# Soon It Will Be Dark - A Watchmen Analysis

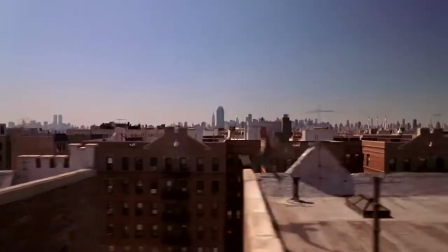0:00 When we think of superhero movies, we automatically think of films like Spider-Man
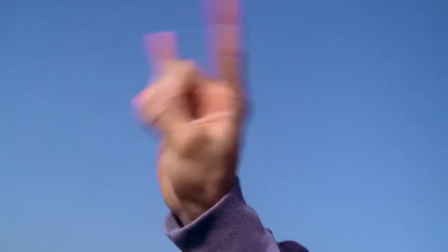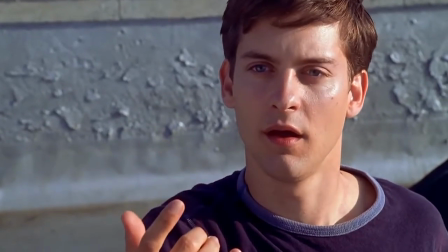0:13 or The Dark Knight.
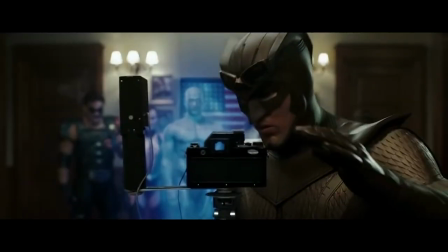0:19 But Watchmen never crosses our minds. Well, maybe not initially. Which is a shame because Watchmen is a great film by superhero movie standards.
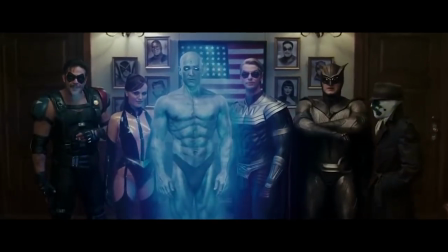0:27 The cinematography, the fight sequences, and the almost word-for-word dialogue makes Watchmen one of the greatest superhero films ever made.
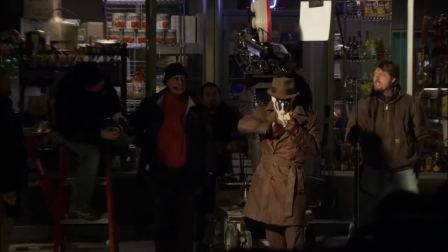0:35 director zach snyder did a phenomenal job when he came to taking what made watchmen watchmen and putting it on the big screen even though he included
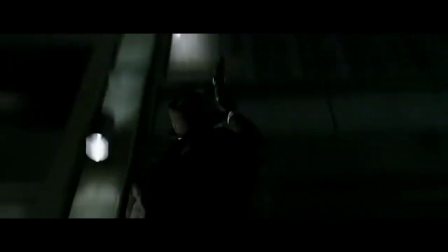0:44 significant details from the story many film critics did not understand the subtle references many of the references or puns made at the comic threw many reviewers off which in return many film critics rated the movie fairly low
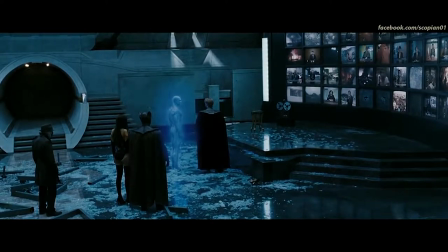0:57 one joke that did not sit well with critics was in fact the constant use of the word joke in the film.
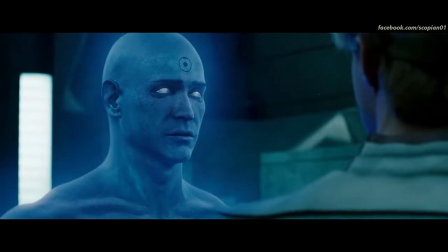1:03 The word joke is delivered by the infamous comedian frequently throughout the original 12-issue series,
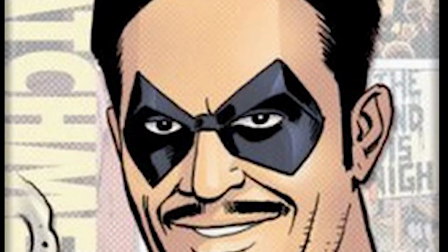1:08 but Snyder saw the repetitious remark for what it was and used it as a way to pay homage to the original material.
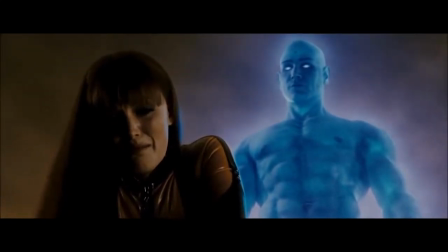1:14 My life is just one big joke. I don't think your life is a joke.
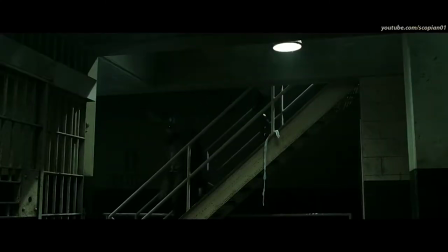1:21 2009's Watchmen was extremely faithful to Alan Moore and Dave Gibbons' creation.
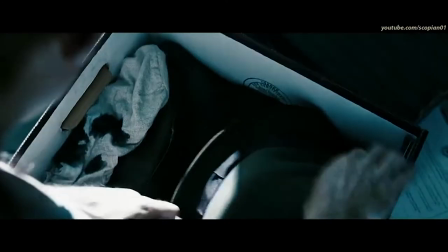1:26 Besides the ending of the movie, no major detail from the storyline was changed in the development of the film.
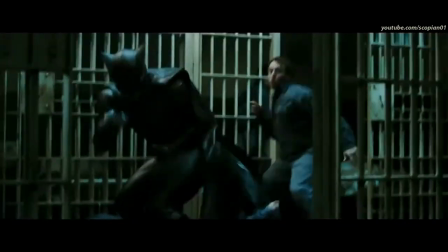1:35 In fact, while the film was being shot, many crew members had the novel on standby in case a certain shot or scene was questionable.
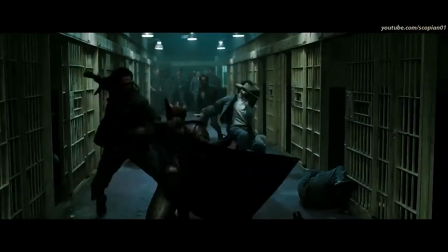1:44 The faithfulness of Snyder's work is continuously shown throughout the film. An example of this is through the use of Rorschach's journal entries.
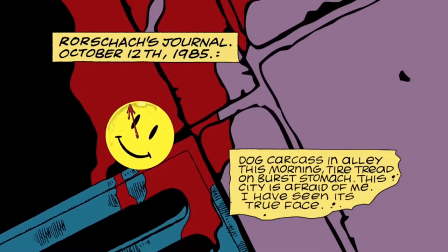1:52 Snyder ditched Gibbon's cut and paste method of journal entries and used Jack Earl Haley's Rorschach interpretation,
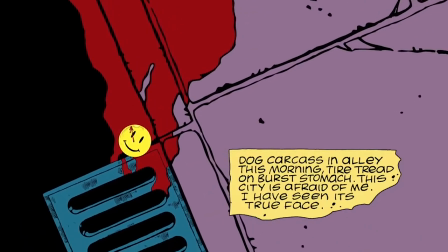1:59 to keep the movie turning and the audience entertained.
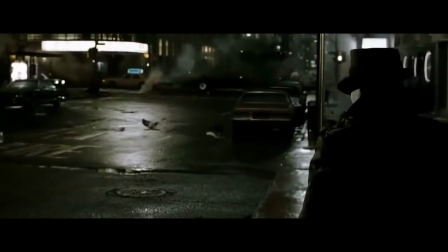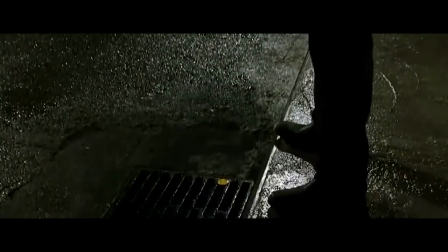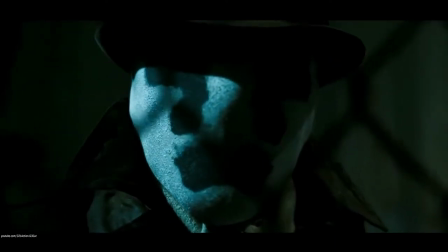2:13 Zack Snyder's dedication of not tarnishing Moore's name can be seen throughout Watchmen.
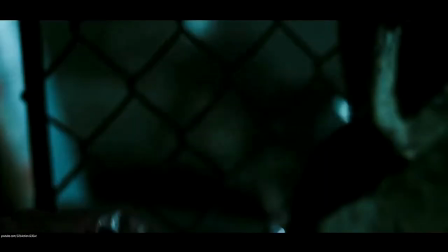2:18 One thing that Snyder did was he threw out the secondarily color scheme of the original comic series and used
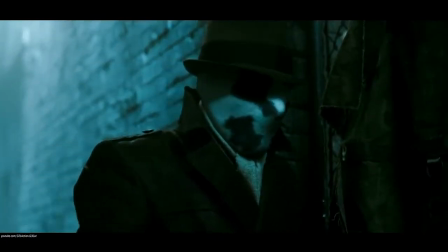2:23 a dark filter over the film to establish that the world in the Watchmen universe was grimy and dangerous,
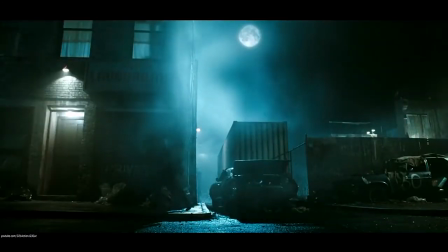2:30 which in retrospect set the tone for future serious superhero movies.
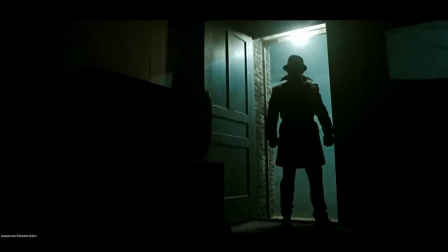2:34 Having a darker tone or color palette helps viewers lock into the seriousness of the film, something Zack Snyder was trying to achieve.
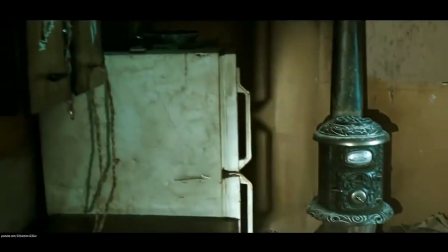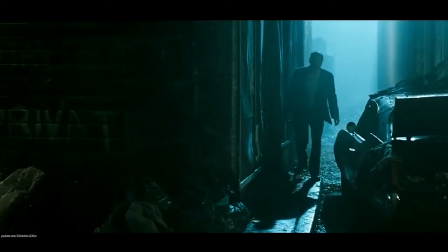2:49 But fitting four into something worth of pages into a reasonable runtime comes with issues.
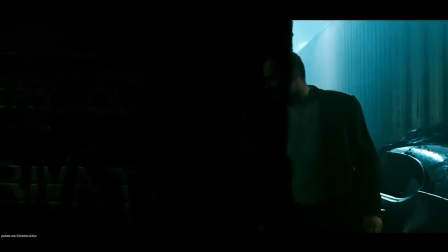2:54 The Watchmen novel is so intricate that making a truly faithful adaptation is physically impossible.
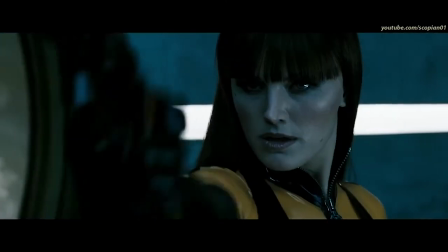2:59 One problem with Snyder's film is that he twisted the original format's subtle joke and made it his own, which sort of backfired.
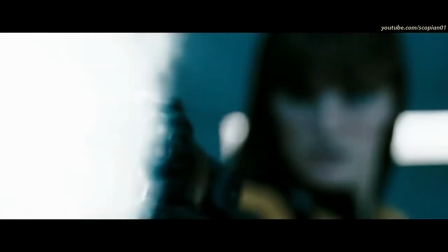3:07 In Alan Moore's original story, the characters play a parody of what superheroes were in the 1970s and 1980s.
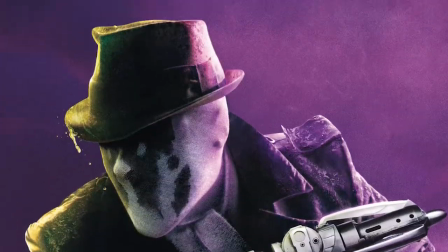3:14 Moore took the five types of superheroes, super-powered, vigilante, witty, gadget-influenced, and centralized, and made it into a subtle joke.
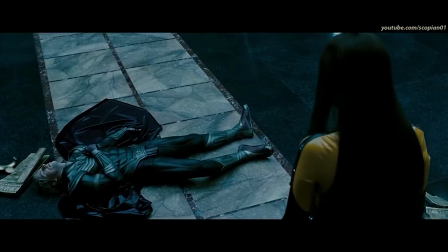3:23 The joke being that heroes would not be perfect in real life, and that they would use their powers to their advantage.
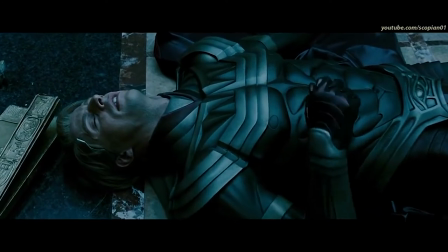3:29 What Snyder did was he made fun of past superhero films. One example of Snyder's numbered parodies is through Ozymandias' suit.
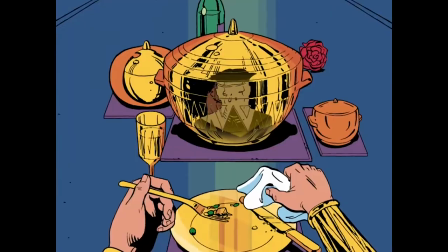3:37 Instead of using Viet's Egyptian-influenced purple and gold get-up,
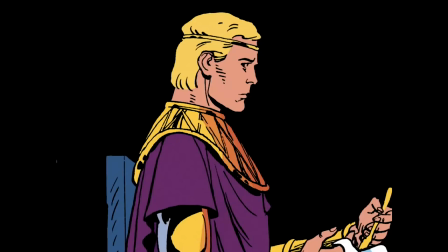3:41 Snyder made fun of Joel Schumacher's Batman by paying homage to Bruce Wayne's glorious nipple suit.
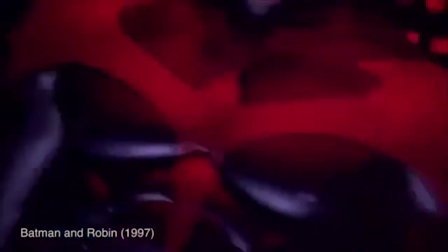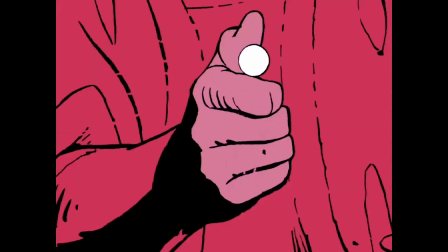3:53 What angered fans was that the purple and gold signified power and prestige, something Ozzy coveted.
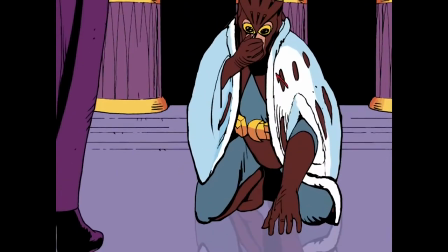3:59 The two colors also resonated with Veet's fascination with ancient Egyptian hierarchy, a characteristic that also played off of Veet as a villain.